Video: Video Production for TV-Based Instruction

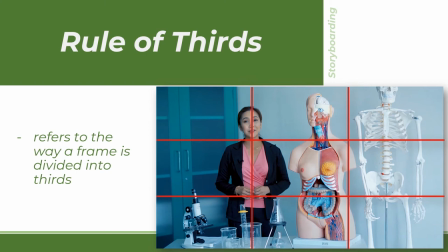(16:31)
Another element in storyboarding that we need to understand is the rule of thirds. In the illustration provided, you can see nine sections within a single frame. Basically, rule of thirds is a guideline which applies to the process of composing visual images such as film and video making.
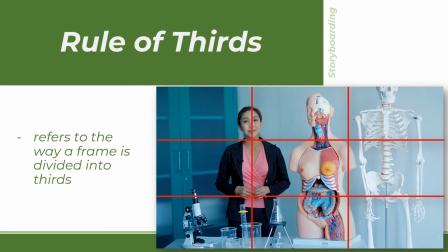(16:50)
Studies have shown that when viewing images or motion pictures, people's eyes usually go to one of the intersection points most naturally rather than the center of the shot.
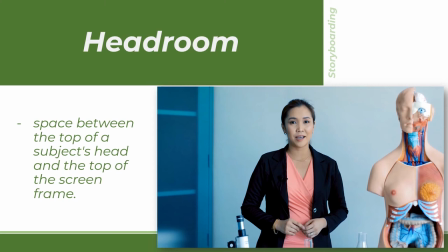(17:04)
Headroom is another visual composition that provides aesthetic and balance to the image. Too much room between a subject's head and the top of a frame results in dead space.
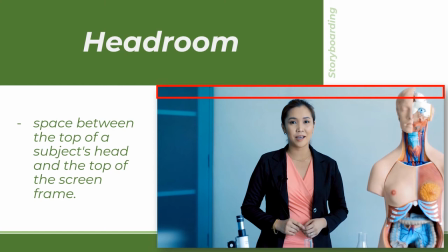(17:15)
It's uninteresting and leaves the viewer feeling awkward while too little room can result to suffocating and annoying view.
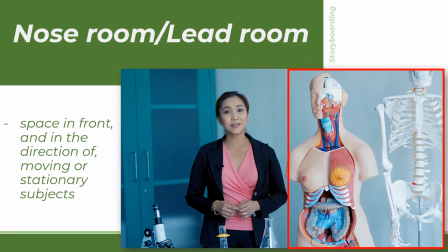(17:27)
Nose room or sometimes lead room is the space in front and in the direction of moving or stationary subjects. The room that is usually in front or side of the subject leads to a space that could be followed
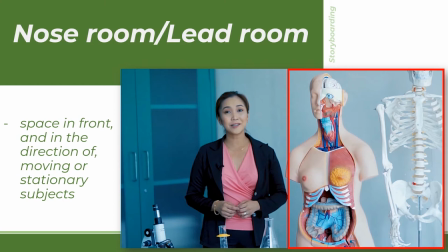(17:42)
or can just be a space for visual space and aesthetics and those are the elements of our storyboarding let us now proceed to the last three preparations conducted during pre-production before the production
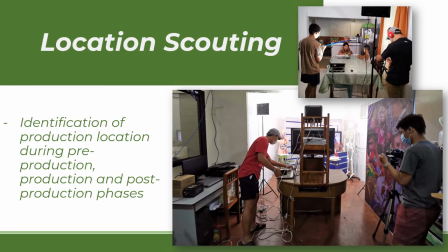(18:00)
phase all preparations for the shoot whether in studio or outdoor must be arranged the team must identify the location for pre-production planning the location for actual shoot and the location for editing and other post-production activities.
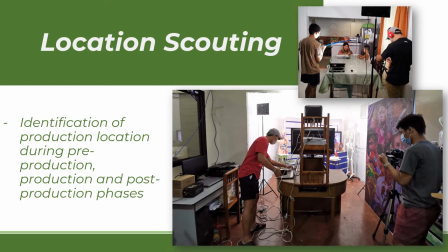(18:17)
If COVID-19 pandemic didn't happen, locations are usually planned so that the group could work together efficiently. But as for the teachers, the most convenient location for the whole production process is the school.
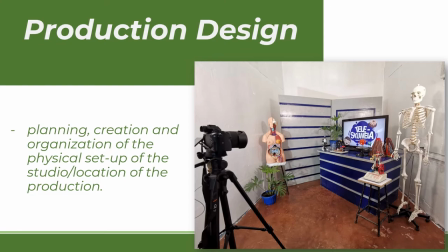(18:32)
Once location is identified, the team can eventually set up for the production design of the shoot.
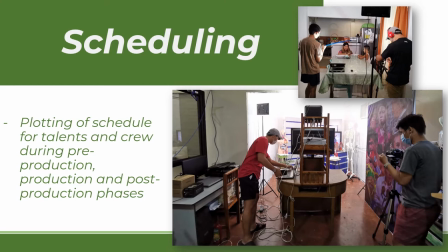(18:43)
Lastly, it is the role of the production manager to facilitate the schedule of every cast and crew members for them to be able to identify the perfect working schedule for the whole team.
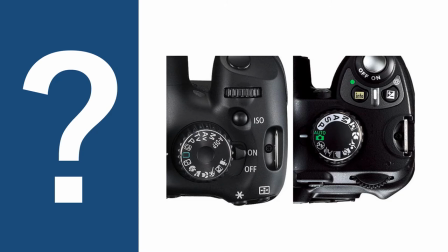(18:57)
And we are done with the pre-production stage. We are now to proceed with the actual shoot or the production proper. On your screen you can see two cameras with several buttons and icons. What do you think are these for?
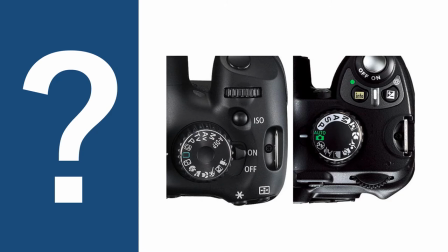(19:12)
Well buttons and icons make up the camera hardware that leads us to camera settings. Camera settings is just one of the topics that we are about to discuss in the production phase.
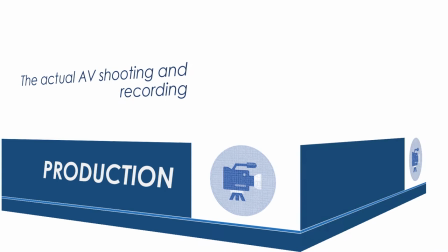(19:25)
So production phase or production proper is when the actual audio visual recording and shooting happen.
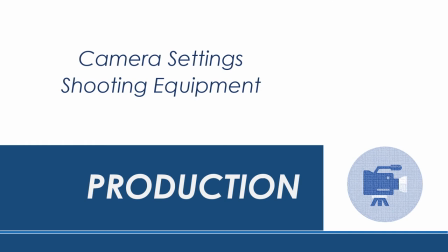(19:33)
In production we will discuss camera settings for us to be guided in the actual shoot and identify shooting equipment that will aid us in recording good video material.
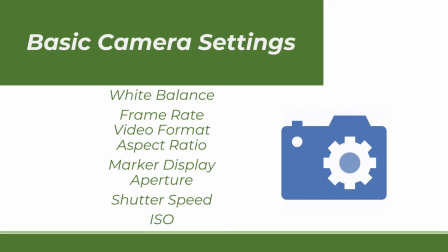(19:46)
Before we shoot let's be acquainted with our camera and the most basic settings we are going to use while recording. These are the white balance, frame rate, video format, aspect ratio,
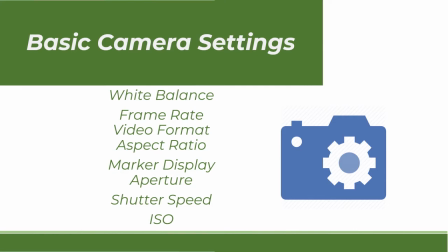(20:00)
marker display, aperture, shutter speed and ISO. First in our camera setting is the white balance.
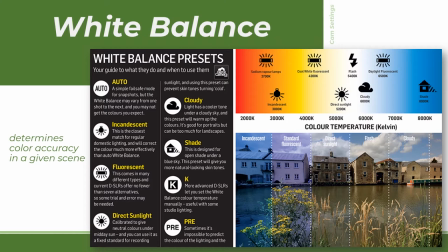(20:09)
White balance determines color accuracy in a given scene. In here you can select from the preset your desired color for the scenes that you are recording.